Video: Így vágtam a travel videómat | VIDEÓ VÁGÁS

Ja. A sound designról eddig egyébként nem beszéltem, nem véletlenül, mert annyira jó volt a zene, hogy gyakorlatilag nem volt szükség itt különböző effektekre, meg olyan extrém sound designra. Gyakorlatilag csak ambiens hangokat pakoltam a zene mellé, de ha kíváncsiak vagytok, hogy milyen volt a sound design, akkor Instagramra feltöltöm zene nélkül a videót, és meghallgathatjátok.
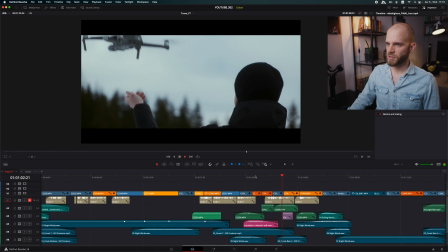8:42 Igen, hát itt csak fogom, felcsatolom a kis cuccokat, ilyen kis build-up, felrepül a drón,
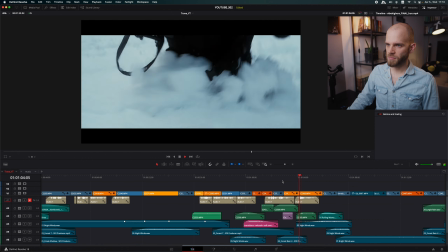8:48 Bálint felkapja a kis kapuszniát, na igen.
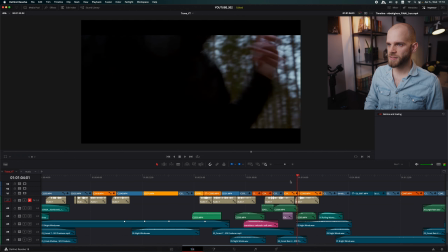8:53 Itt amire figyeltem, hogy suhan a kéz, és a suhanásba vágunk.
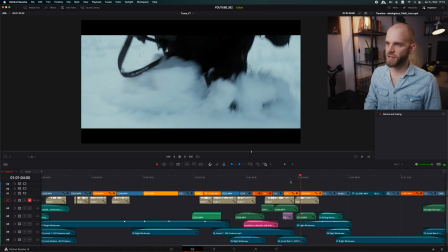8:58 Tehát egy kitakarás, és átvágunk, és színekbe
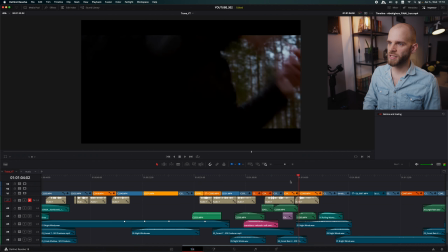9:02 nagyjából stimmel az, hogy én is feketébe vagyok, itt egy fekete kabát suhan el,
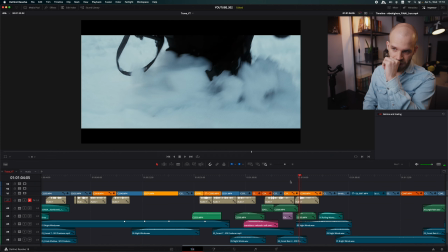9:08 és így nem annyira zavaró az, hogy egy világosabb, havas helyre vágunk át.
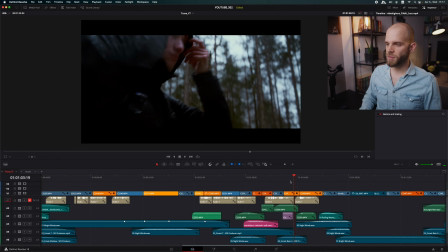9:13 Meg mind a kettő olyan mozgékony, kézikamerás felvétel így tök jól passzolnak egymás után.
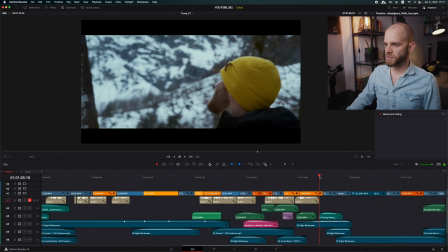9:20 Igen, és itt az, hogy ez a vágás megint csak működjön,
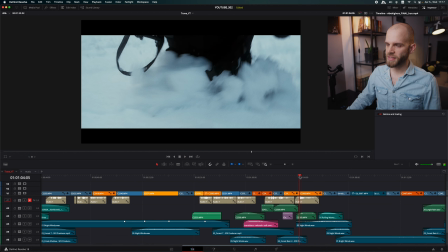9:24 itt azt figyeltem, hogy a kézikamerás felvételnek van egy ilyen természetes ringása.
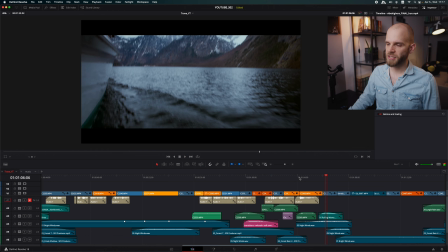9:31 És ezt a ringást próbáltam felvenni, a ritmusát, és ahogy leng a kamera,
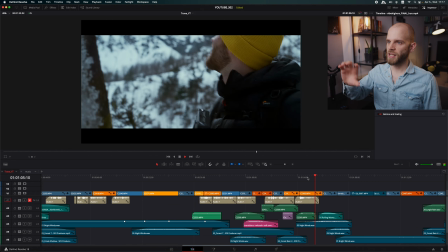9:39 úgy svenkelünk fel a következő. Lebólint a kamera, és felsvenkelünk.
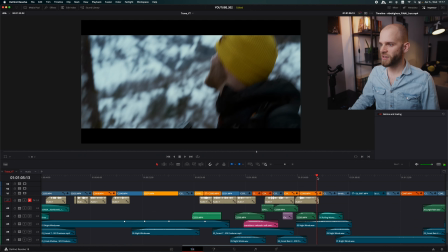9:43 Tehát gyakorlatilag egy ilyen körívet leírunk, és a körív felénél van egy ilyen átvezetés egyik snitből a másikba.
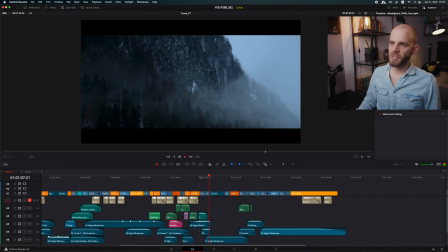9:53 Jó, igen. Timelapse. Drón. Hóesés, igen.
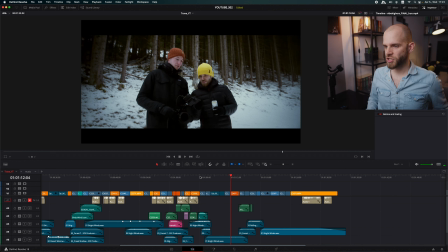9:59 itt a dropnál nincsen semmi különleges igazából. Ami lényeg innentől, hogy a videó második fele ugye a végkifejlett, hogy együtt alkotunk, együtt videózgatunk, tök jól érezzük magunkat, nevetgélünk, és ezt az érzést próbáltam itt átadni.
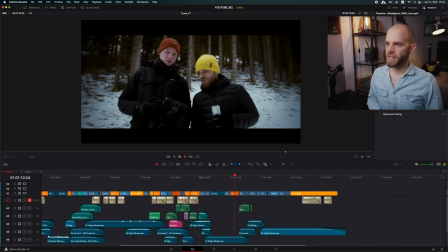10:15 Csak arra figyeltem, hogy a képeknek a
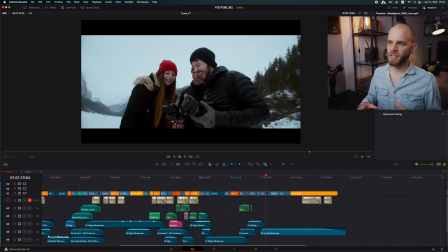10:19 kameramozgások, a színek minél inkább egybefüggőek legyenek, egy tényleg egy tök fluid, kellemes flója legyen innentől az egész sztorinak.
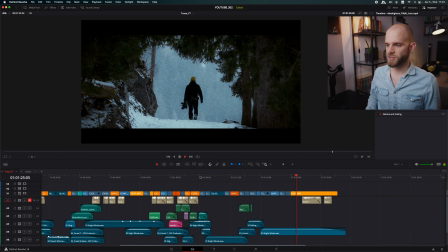10:27 És aztán megérkezünk a záróképhez. Ja. Na, remélem sikerült valami hasznosat azért kihalászni így az agymenésemből. Ha tetszett ez a videó, vagy hasznosnak találtátok, akkor léci dobjatok egy lájkot, és iratkozzatok fel a csatornára, ha még nem tettétek meg. Ha tanulnátok tőlem vágást, vagy bármi mást a videózással kapcsolatban, akkor keressetek Instagramon, vagy e-mailben, amit megtaláltok a leírásban. Sziasztok!